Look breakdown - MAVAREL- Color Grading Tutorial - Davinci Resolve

Hello guys and welcome back to my color grading suite here in Switzerland. My name is Dave and today's look breakdown is a music video I created a couple of years ago for the Swiss music producer MAVAREL. By the way, all the music that you hear in my YouTube channel since the first look breakdown is created by him. In the description below you'll find more info. And this is the final look.
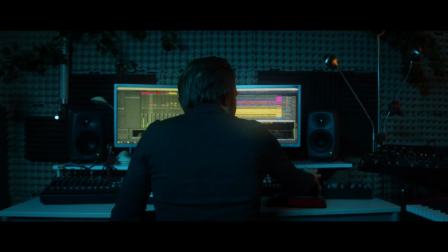0:25 The song is about the artist MAVAREL telling the audience what music means to him.
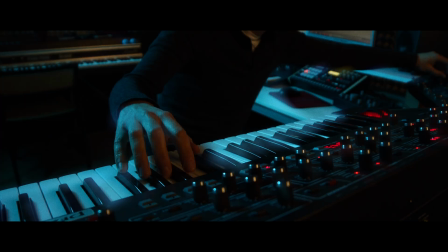0:30 Emotions, limitlessness, to live and fulfillment. He goes on to tell what his sources of inspiration for his music are.
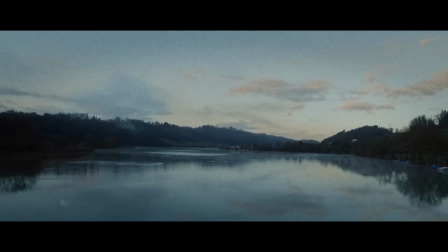0:39 The artist tells the audience something very personal and gives insight into his studio to letting them show his passion.
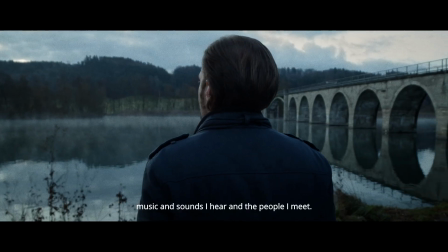0:47 He goes on to tell how music puts him in dream phases.
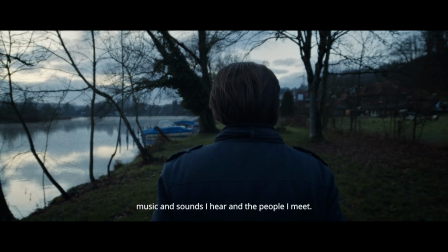0:51 He interprets and composes the experience in his music and gives the listener a unique sound experience. The studio images I wanted to create something dreamlike and surreal, yet modern because this is also a feature of his music. Outside the studio, at least the picture I show, I wanted to make them look very
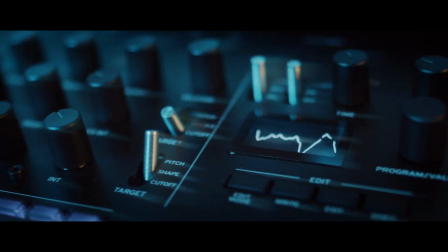1:13 introverted and personal because the artist tells his personal feelings to the audience.
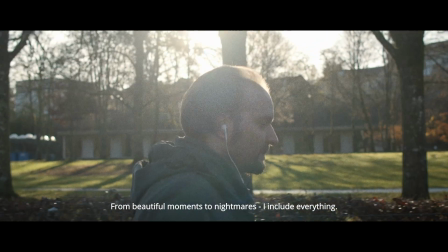1:19 To really feel the mood, I recommend you to watch the entire music video.
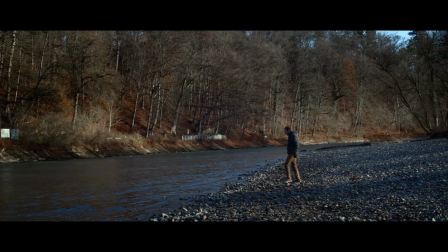1:24 The link is in the description below. And now, let's dive into the process.
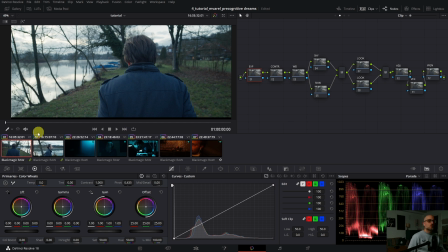1:32 And this is the setup. We have the outdoor shoot, where we go very introverted.
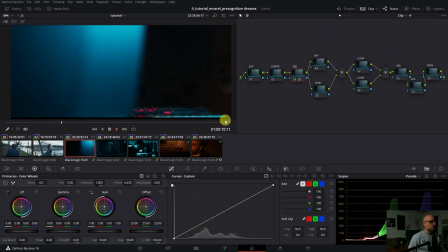1:39 Then we go into his studio, where he creates this unique sound, so we dive into his world.
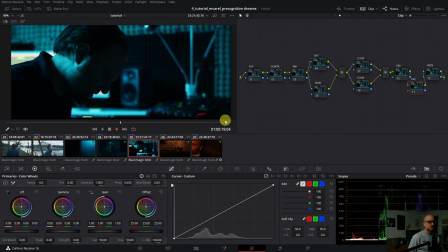1:48 And then I show you the dream phase. This is this one here and this one here.
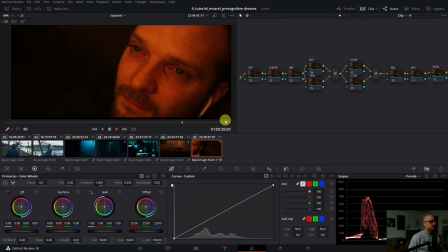1:56 So we create three different looks. I group them.
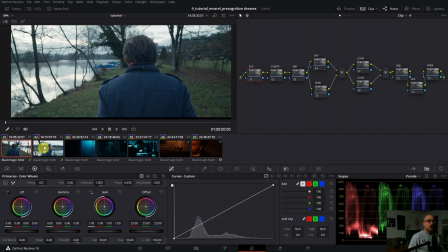2:02 So we have the outdoor group. In the pre-clip, we have the Blackmagic Pocket Cinema Camera to Davinci White Gamut. Then we go to the group post clip where I show you later what I did here. And then we go into the timeline.
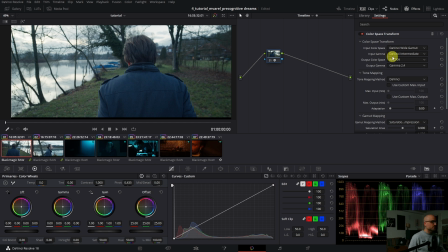2:21 Of course, it is the conversion from Davinci White Gamut to Rec 709 Gamma 2.4. So we start with the outdoor shoot. In the group post clip, I implemented already the look.
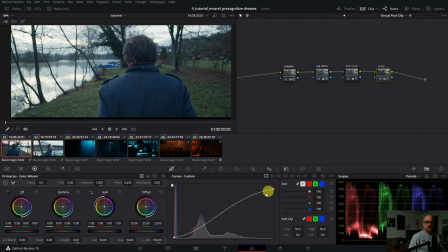2:36 So I did the additional S-curve, and this smooth curve I did with the editable splines. Then with the gamma, so I showed you the before, maybe it's better, so like that.
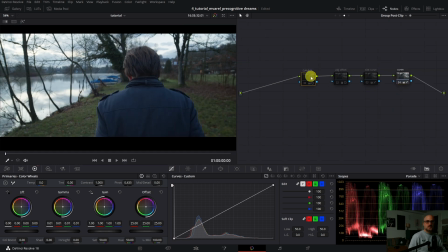2:52 So we have the contrast curve like that. Then with the gamma I lift up by 0.01 to brighten up the whole outdoor shoot a little bit. Then with the offset wheel, I created this bluish introverted look.
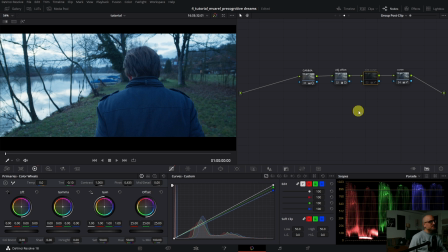3:11 And with the tint curve down here, I balanced out a little bit this bluish tint overall. So I warmed it up a little bit. And if you watch before and after of the look and the tint curve,
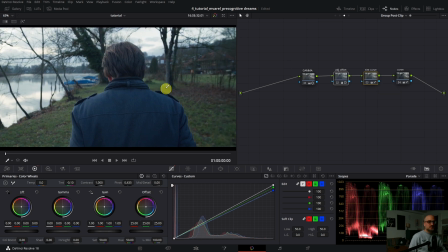3:29 you see a little green tint. So we start.
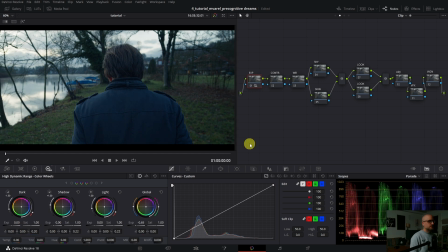3:34 I go with the exposure here, like that. So I want to go really dark and really bluish. So we are really in this introverted look of him, like that.
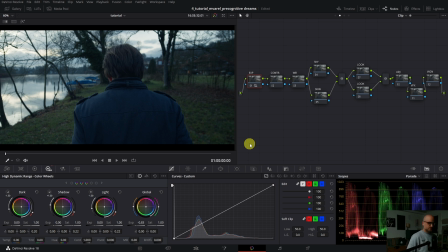3:50 So I'm pretty happy. I just play it through.
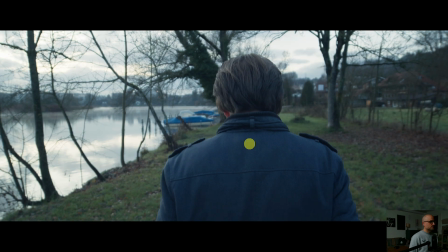3:57 Before and after, before and after.